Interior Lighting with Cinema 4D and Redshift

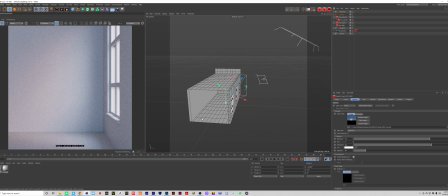[4:07]
Basically just trying to do it all in that one object, which is cool if you can pull it off. But we want to just take it to that next level. We want to have a bit more control over our scene, and that's what this video is talking about. So I'm using a HDR from PG Skies, which I believe I've got open here.
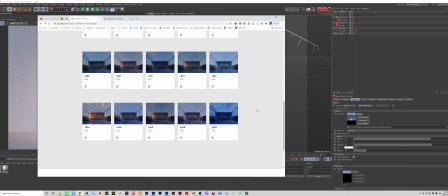[4:24]
That's my Twitter. If you're not following me, go follow me, man. Come on, I'm active on there a little bit. I'm using 1855 Dusk.
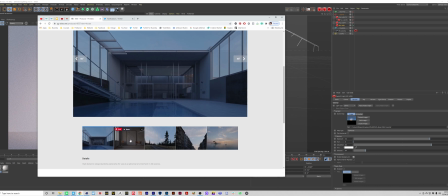[4:32]
So you can see just from the preview that, you know, we're not really getting any insane shadows.
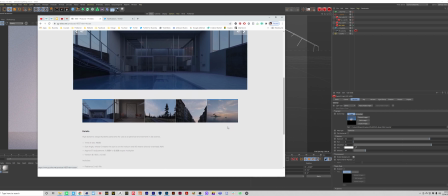[4:38]
It's very, very soft.
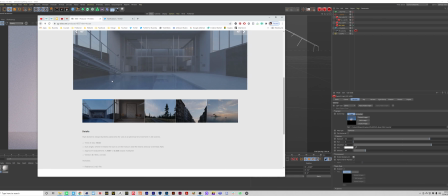[4:40]
Even this doesn't really show anything of any interest compared to if we find something like 1934,
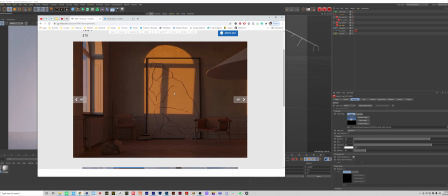[4:48]
where we're getting these really nice kind of shadows on this wall.
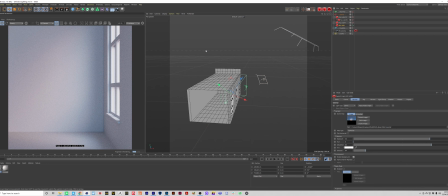[4:52]
So we're using a very, very soft HDR, but what I want you to pay attention to is you see we have this shifting color on the wall. So we've got this blue wall here, but then it's fading to like a warmer color here.
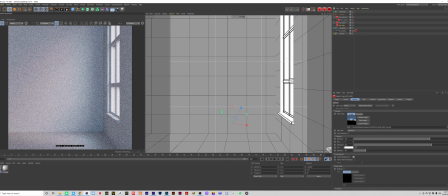[5:05]
And that's because if we look at the little preview in the bottom right here, we have a really nice shift between like a reddish from where the sun is to a blue sky. So we're getting that contrast in color. Now, here's quick tip number 2. When setting up your lighting, even though it's very, very minuscule,
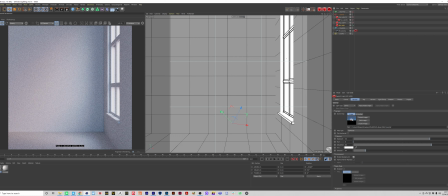[5:22]
you do want to create some sort of contrast in color between warm and cooler hues. So you'll see as we go further into this kind of setup, I start to shift the colors of the different lights to get that contrast. Now, it's a very minute detail, but when you come to a finished piece,
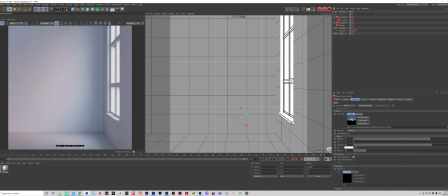[5:40]
those tiny little details are all going to add up and add more depth to your piece and add more visual interest. So you can already see how that actually looks quite nice. Even though we're not getting any kind of really dynamic and interesting lighting, that splitting color does give us quite an interesting look.
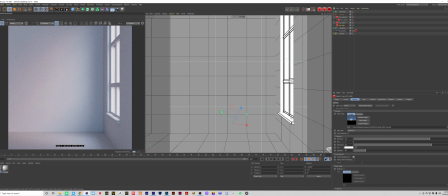[5:58]
So that is the start of our kind of setup,
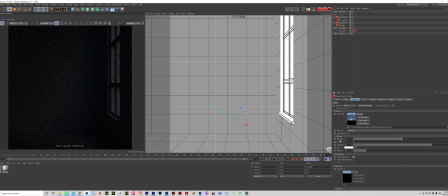[6:02]
and you can see I've cranked up the exposure because by default an exposure of 0, which is the default a HDR would be when you put a light down. And by the way, if you really don't know how to set up a HDR or anything, just grab a dome light from your Redshift toolbar,
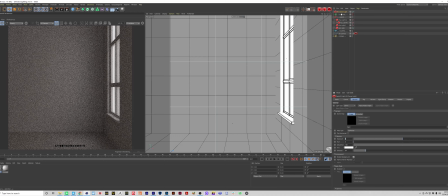[6:18]
go to your path and just drop in a HDR file.
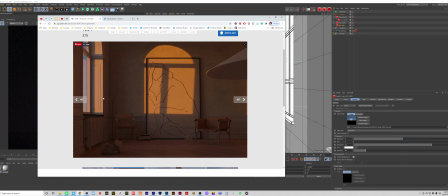[6:23]
If you don't want to pay for a HDR, because this one is paid, it's 15 quid, you can use something like
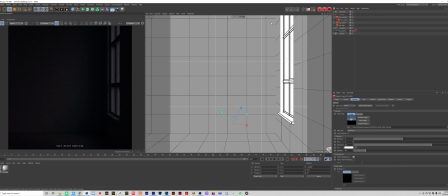[6:31]
HDRI Haven or HDR Skies. They're both really good free alternatives, which I pretty much use, to be honest, for most of my work. It's just for this one, I kind of wanted to dive a little bit deeper. So yeah, go online, check them out, just figure out what works for you.
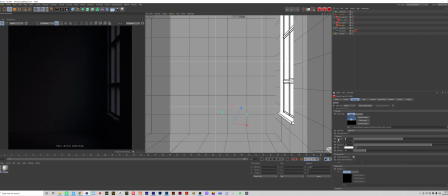[6:48]
This is just one HDR. But like I said, I've cranked this up to 4.5.
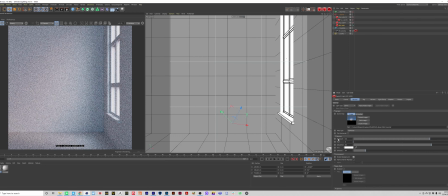[6:52]
So this is already given us quite a nice illumination for this room, but it's very, very basic still. I then also reduced the saturation a little bit because I want to use my area lights to paint more color into here.
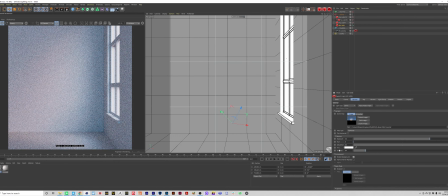[7:06]
I don't want too much color coming from the HDR. So I have just knocked it back to 80% saturation. All the other settings are exactly the same, so we don't need to worry about them too much, but this is our starting point. So I'm going to just make sure that's locked to the camera, and I'm going to dive out.
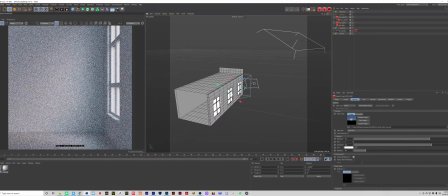[7:25]
And let's start looking through these area lights. So I actually want to start off with this fill light here.
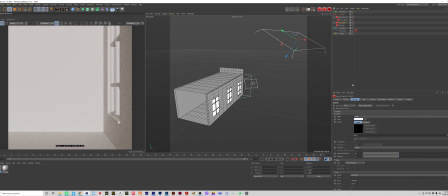[7:31]
So if I just turn off the HDR, because I like to solo my lights out one by one, that way I can really focus on what each one's doing. And sometimes by doing that, you'll realize, you know what, I can probably bin off this light because it's not doing anything and it's just overcomplicating the scene.
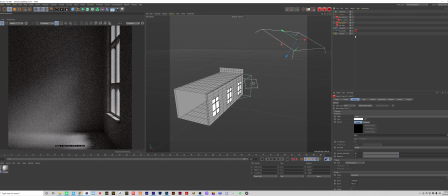[7:47]
So let's turn on this fill light. And you can see we're using this to cast some more light on the floor here and on the back wall. So we're starting to add that more interesting lighting you get from these window scenes, which you see online all the time. And what we're actually doing to get these soft results,
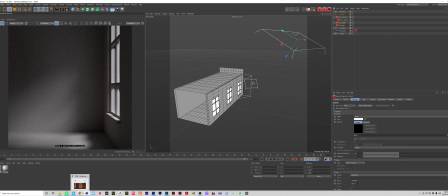[8:06]
because like the example we saw a minute ago with the HDR, it had a very sharp result like this one here. We're getting a much softer result, and that's because we're using a larger light.
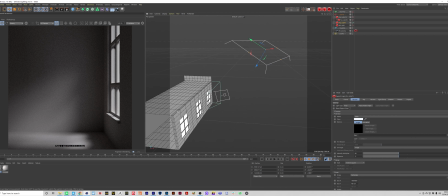[8:17]
If you look at how far away this light is compared to the actual building, it's quite far away, and that's giving us softer results.
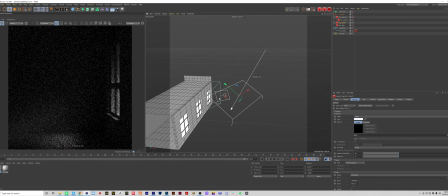[8:24]
If we were to move it like a bit closer,
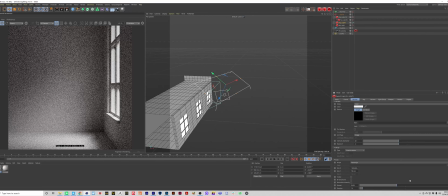[8:29]
you can see it's given us a bit of a harsher result, and it's also a lot more intense, whereas if we move it further away,
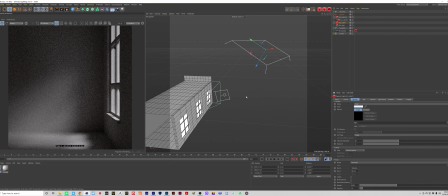[8:36]
it's a lot more diffused. The lighting's a lot more even throughout, which is kind of lending itself to the soft HDR we have going on. So we're trying to blend all the lighting together. Now, that is one disadvantage of this way of working.
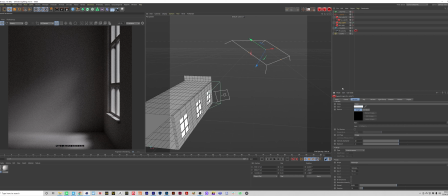[8:50]
You do have to work harder for these area lights to blend together with the HDRs or with each other in order to still achieve a realistic result, but we do have more control over the scene.
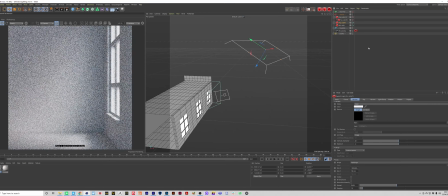[9:02]
So if we now combine this with our HDR, we now have that additional light along the bottom, along the back wall, just a bit more injection of brightness into our scene, which we weren't getting from the HDR alone.
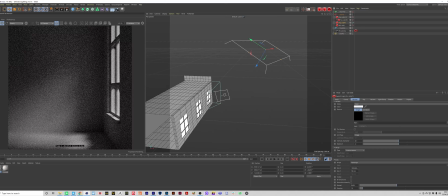[9:17]
Like I mentioned with the HDR, I have injected a little bit of color into this area light, and like I said, it has to be very minute. You can see I've only added 4% saturation, and then I've changed it to this kind of coolish hue here. So if I was to turn this down to 0%,
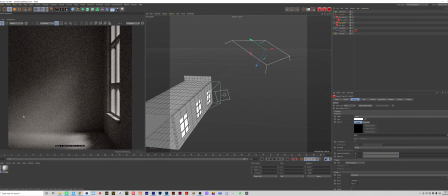[9:36]
if my keyboard decides to work, you can see we're now going back to that original kind of warm tone we have on our wall materials. So by just putting in like 4% hue, I need to just undo that because it's, there we go.
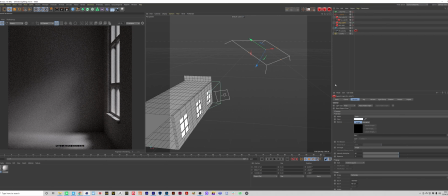[9:52]
By just putting 4% on a cool hue, we're just injecting a little bit more detail into the piece and just adding another layer to it. I've then reduced the intensity down to 40 and then the exposure to -2 because we want this to be quite a subtle light,
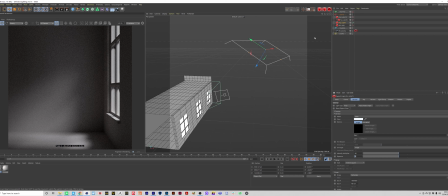[10:08]
and we are layering it on top of the HDR, which is already quite bright, and then we're going to be layering in that with other area lights as well. So at this point we're keeping it quite subtle. We can always go back and tweak these settings if we need to. So that's our fill light. I'm then going to move on to another fill light.
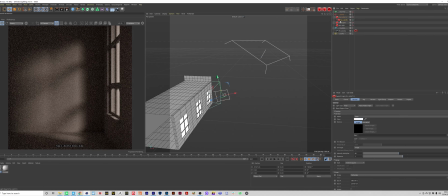[10:27]
I actually haven't renamed these area lights, so they make no sense. But this one is now projecting that really nice light onto the back wall.
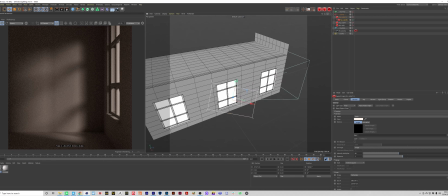[10:34]
So let's have a look at how this is set up. So this is facing the building at more of an angle,
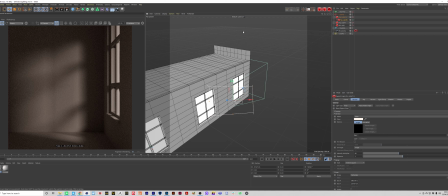[10:42]
and it's closer, it's smaller, so we're getting slightly harsher results.
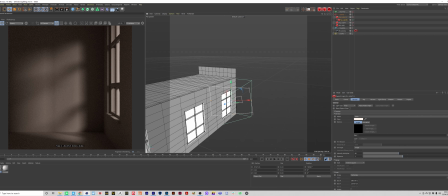[10:48]
And what I've also done is I've turned down the spread on this as well.
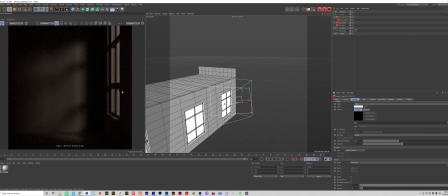[10:52]
So if I was to turn this all the way up to 1, first of all, it's going to be a lot darker, but it's going to be a lot more diffused.
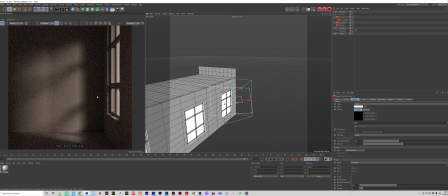[10:58]
We're able to get slightly sharper results by turning the spread down. The best way I can describe the way spread works is, well, if I cranked it all the way down
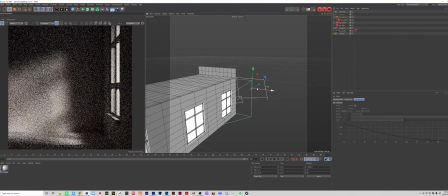[11:09]
and like moved it in line of sight, you can see we now have a much harsher result.
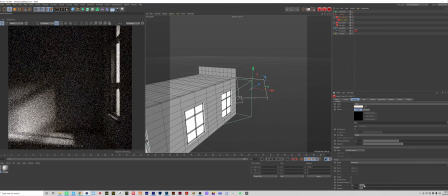[11:17]
Probably push it down even more. There we go.
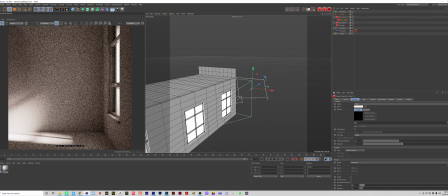[11:19]
So now we got really harsh light here, which is going to allow us to capture the silhouette of the borders on the window, but it does make the light a lot brighter.
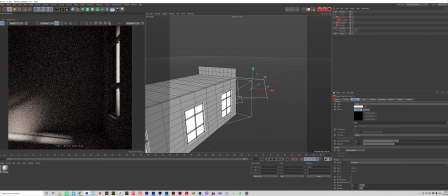[11:27]
So you will have to then drop down the exposure. So I'm just going to undo all of that.
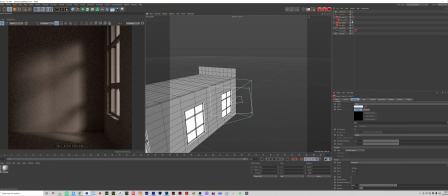[11:34]
So now we're back in position, I believe. Yep, cool. And with this one, I've actually made it warm. So I've turned the hue to 25 and a saturation to 7.
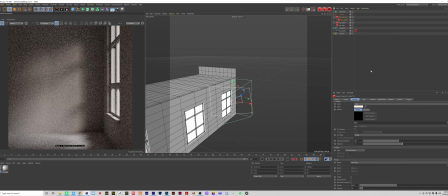[11:43]
So if we now combine that with the previous fill light, we have that cool tone along the floor. And then we now have this new warmer light hitting that back wall, adding that extra layer of detail to the piece. So we're getting that really nice light that you would get, or you would expect from like a sunset, I suppose.
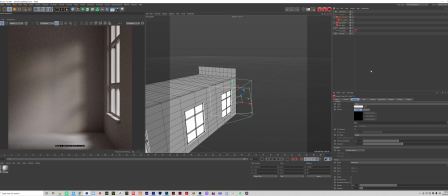[12:03]
But we're just controlling it through individual area lights instead of just using one HDR. So if we now turn on that original HDR,
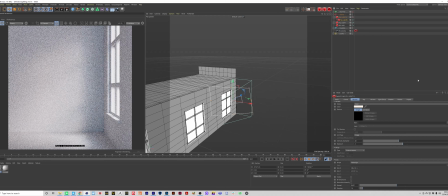[12:12]
you can see we're starting to lose a little bit of the kind of detail from those lights, but that is how it would react in real life.